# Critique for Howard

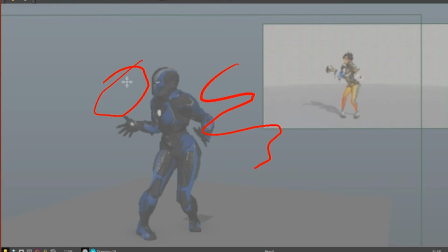24:54 I would have put a prop in here, first of all, for your own sake, so you had an idea of what was being focused on. Putting it in later is a bad idea, even if it's just a ball or something. you need to be able to track,
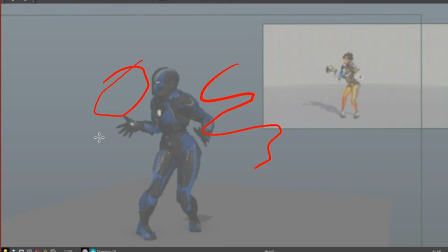25:07 how fast the objects move, so you know where to have your character looking, where to have them aim with their hand movements and all that kind of stuff, right?
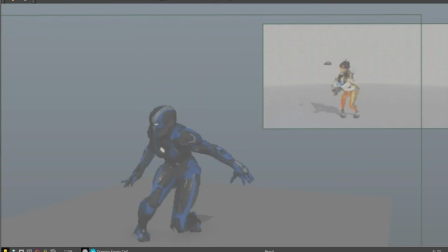25:19 Also, when you're tracking the arc for this, you want to track the hand. Okay, so if we're tracking this hand, and it's up here, right, and it's down here, so already we're kind of dropping straight down.
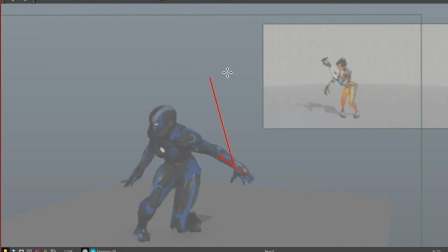25:37 And then it's out here. Oops, come on. Keep up, will you? So it's doing kind of a reverse L. Then all of a sudden, we're flashing out here.
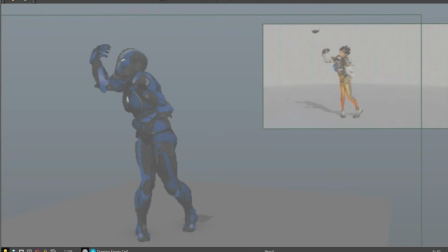25:55 And then it kind of stays contained in the body. And then it gets lost. Right? So we did this kind of thing. Right? Not ideal to show scooping and aiming towards this.
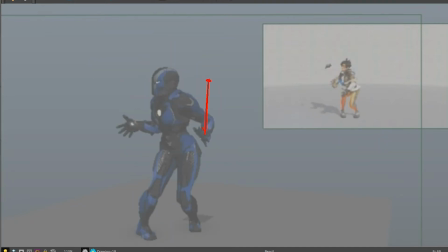26:09 So it's really not essential to see that hand until it comes out on the busy side. Right? Keep this side as your rest side. And that means not having that arm pop out.
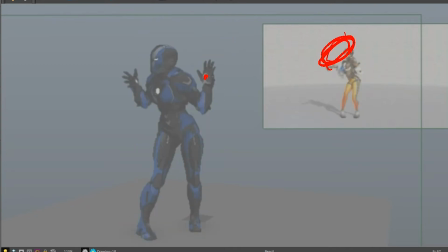26:23 So the best thing of all would be keep the hand. I mean, you want to see this pose, sure, the oh my god sort of thing. So, you can have the hand out here while keeping the elbows in tight is going to be more feminine than flaring them out, first of all.
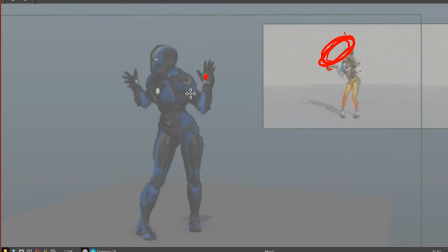26:42 So let's work from that. Come on. Okay, so let's get the shoulders up, get the elbows in tight. You can do that from both sides if you want. And then hands out.
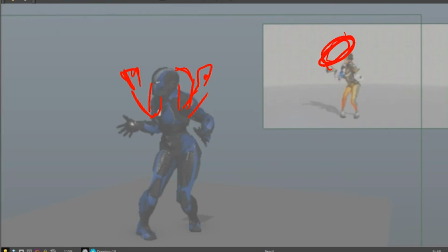27:04 Then when she starts to come through like this, I would bring the hands in through. Oh, actually, hang on a second. We've got this overlapped.
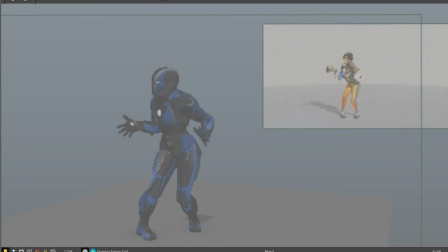Let's say that again. Okay. So you keep her elbow in tight here as she starts to reach
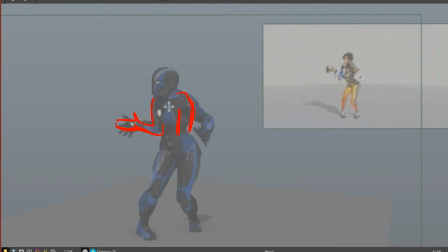27:34 the gun, but I would keep this elbow in tight as well and let the hand start to come across her body. You won't see it very much, but you're going to feel the elbow in tight. You're going to feel this whole rest side, right? While you're looking at the busy side.
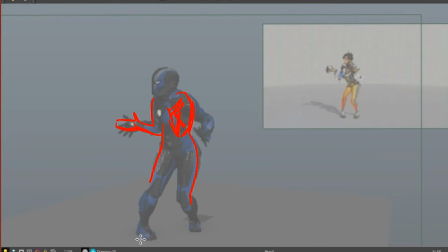27:54 Now, here's where you start to absolutely destroy her poor ankles and knees. This foot has got to pivot out a bit more, right? You still want to keep it kind of awkward as you are, but that knee's got to start coming towards camera,
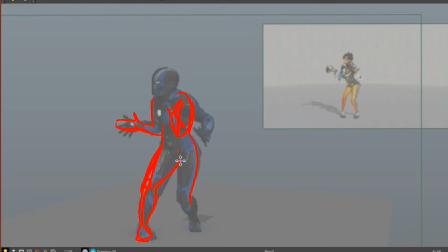28:10 and that foot's got to start to pivot. Otherwise, her ankle will snap. And don't let this knee get too low. You might have to raise her hips a bit more to prevent this from getting too far down. Let that foot pivot as well, right? She is shifting. She's light on her feet because she's dropping her weight, right?
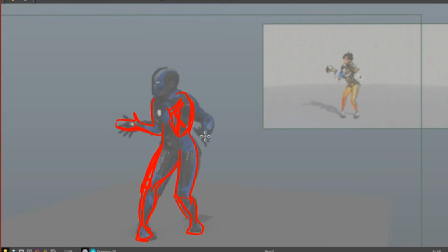28:31 Because she's falling down, it takes the pressure off her feet, and she's able to shift them underneath them because she doesn't have her weight on anymore. She just removed your weight by letting herself drop. So this is your chance, your one chance to shift those feet. And I said, this is where it kind of goes wrong with the reference.
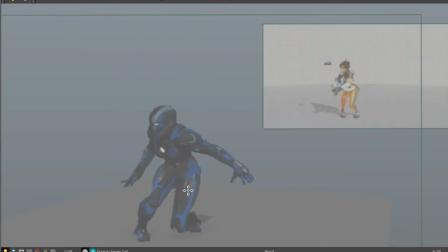28:49 I think that you need to see, like right here, you've got her so low, but back over this foot, that her knee has broken, her ankle has completely snapped, and this one has just snapped. She just fall to pieces on the ground right there.
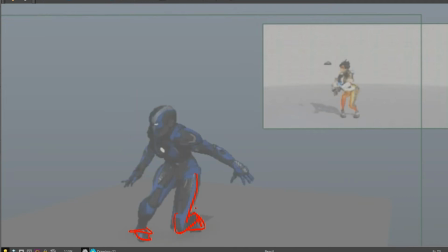29:04 Like, if you're going to get her that low, you've got to get her farther forward. Right? If you're going to bring her hips, come on, draw, forward to the point where her knee is not breaking that ankle as much, and you can get her on her toe, right?
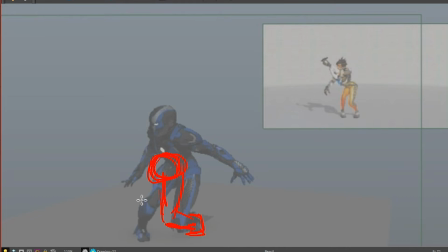29:22 So her foot is bent, her ankle is not quite so snapped, but this other knee's got to be coming forward. Look at your reference there. I mean, she's actually popping her hips up. If I look back, I'd say her hips are probably, her hips are moving up at this point,
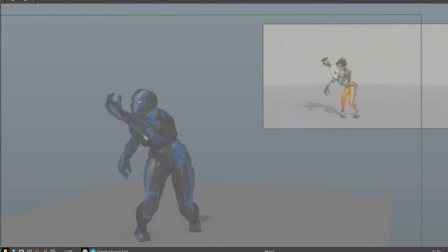29:39 and her chest is still kind of, actually it's starting to rise now too. It'd be better to actually overlap that a bit. As the hips rise, the chest continues to come down. That would actually have a better look to it. So once she's
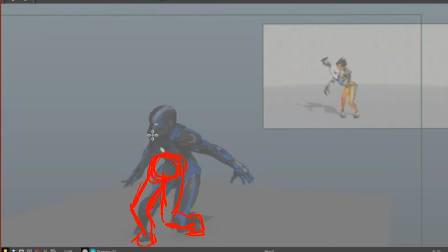29:59 shifted her hips like that, she's really got to move forward through this. Like you've got her hanging back way too far.
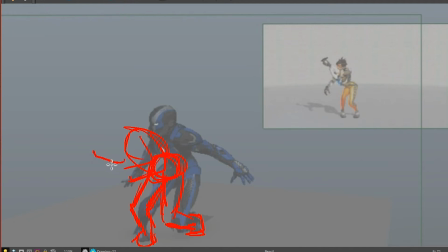30:12 And keep her elbow in here, get her hand out the side, right? So she's scooping away at, actually she's in her second hit. Yeah, she's used her left hand there to hit at it. All right, so you can start from down low here, but in front of her body, and then swing that arm up to make the grab.
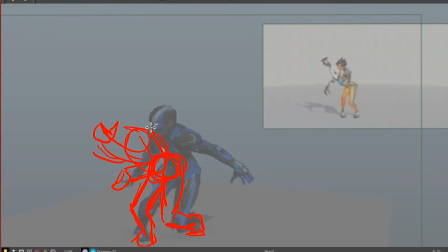30:32 You know what I mean? So it stays contained inside, and then comes out to do the swoop, keeping this all nice and smooth, and not making it busy on both sides.
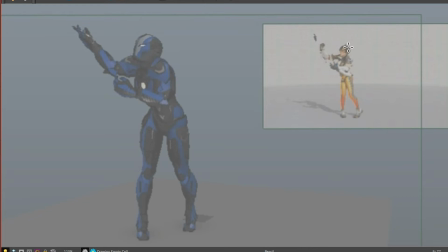30:52 Now, as she comes up and she does all this stuff, again, see how straight this gets, but as she starts to get off balance, you at least want to keep that idea. So get the hips forward. They're way too far back right now.
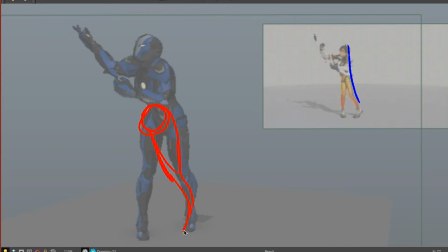31:11 She goes up on her toes, but like I said, I would plant that foot a little bit farther forward, like shift her foot out for when she starts doing all this. You can still keep her awkward if you want, but you want to get that flow going through the body.
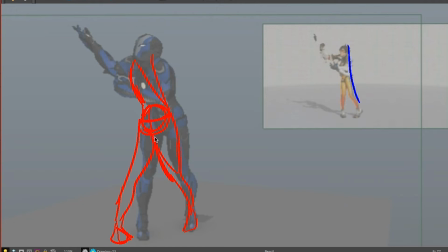31:33 Her hips are turned. Yeah. I mean, yes. Yeah, you're going to have to, shift the whole COG forward there, and then angle the.
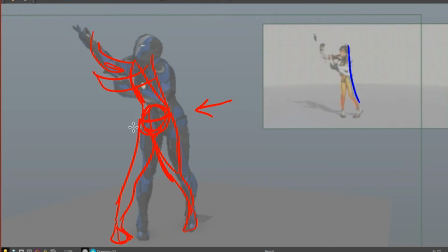31:51 You can counter animate. I mean, sometimes you can, if the rig has it, there'll be a separate control for the hips, so you can make little adjustments like this. You can actually just push it forward or back, or tilt them, so you can change the, where the weight is over each foot.
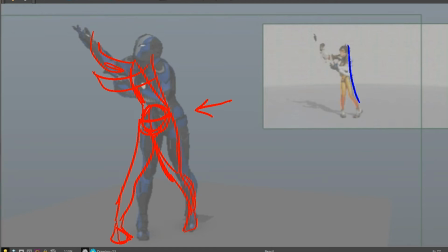32:05 Really, really helpful when that's in a rig. To make those little adjustments later, but you don't want to rely on them when you're doing your first blocking. You want to think through this stuff first, right? It's only later, if you need to make some changes, you want to start adjusting that,
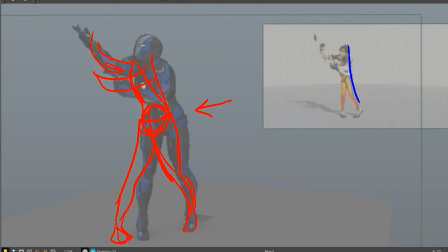32:19 but don't ever pose that separate hip joint in your first pass on things. You don't want to make it part of your process, because then you're double translating things, right? It's a polish. It's a thing for polish later, or if you're too far committed.
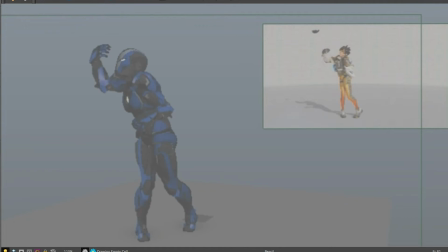32:36 Now this pose becomes a jumble here. Like this whole process of stumbling is getting lost in the fact that everything is busy, right? Busy everywhere. So let's simplify, okay?
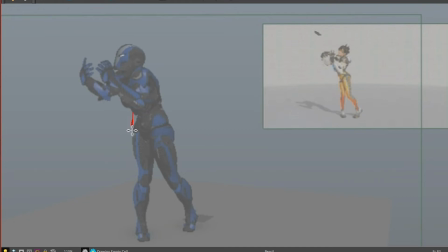32:56 Again, it's also too busy and off balance in their pose, right? Since we got this leg a little bit more forward in your new version, we have got a smooth inside thing going.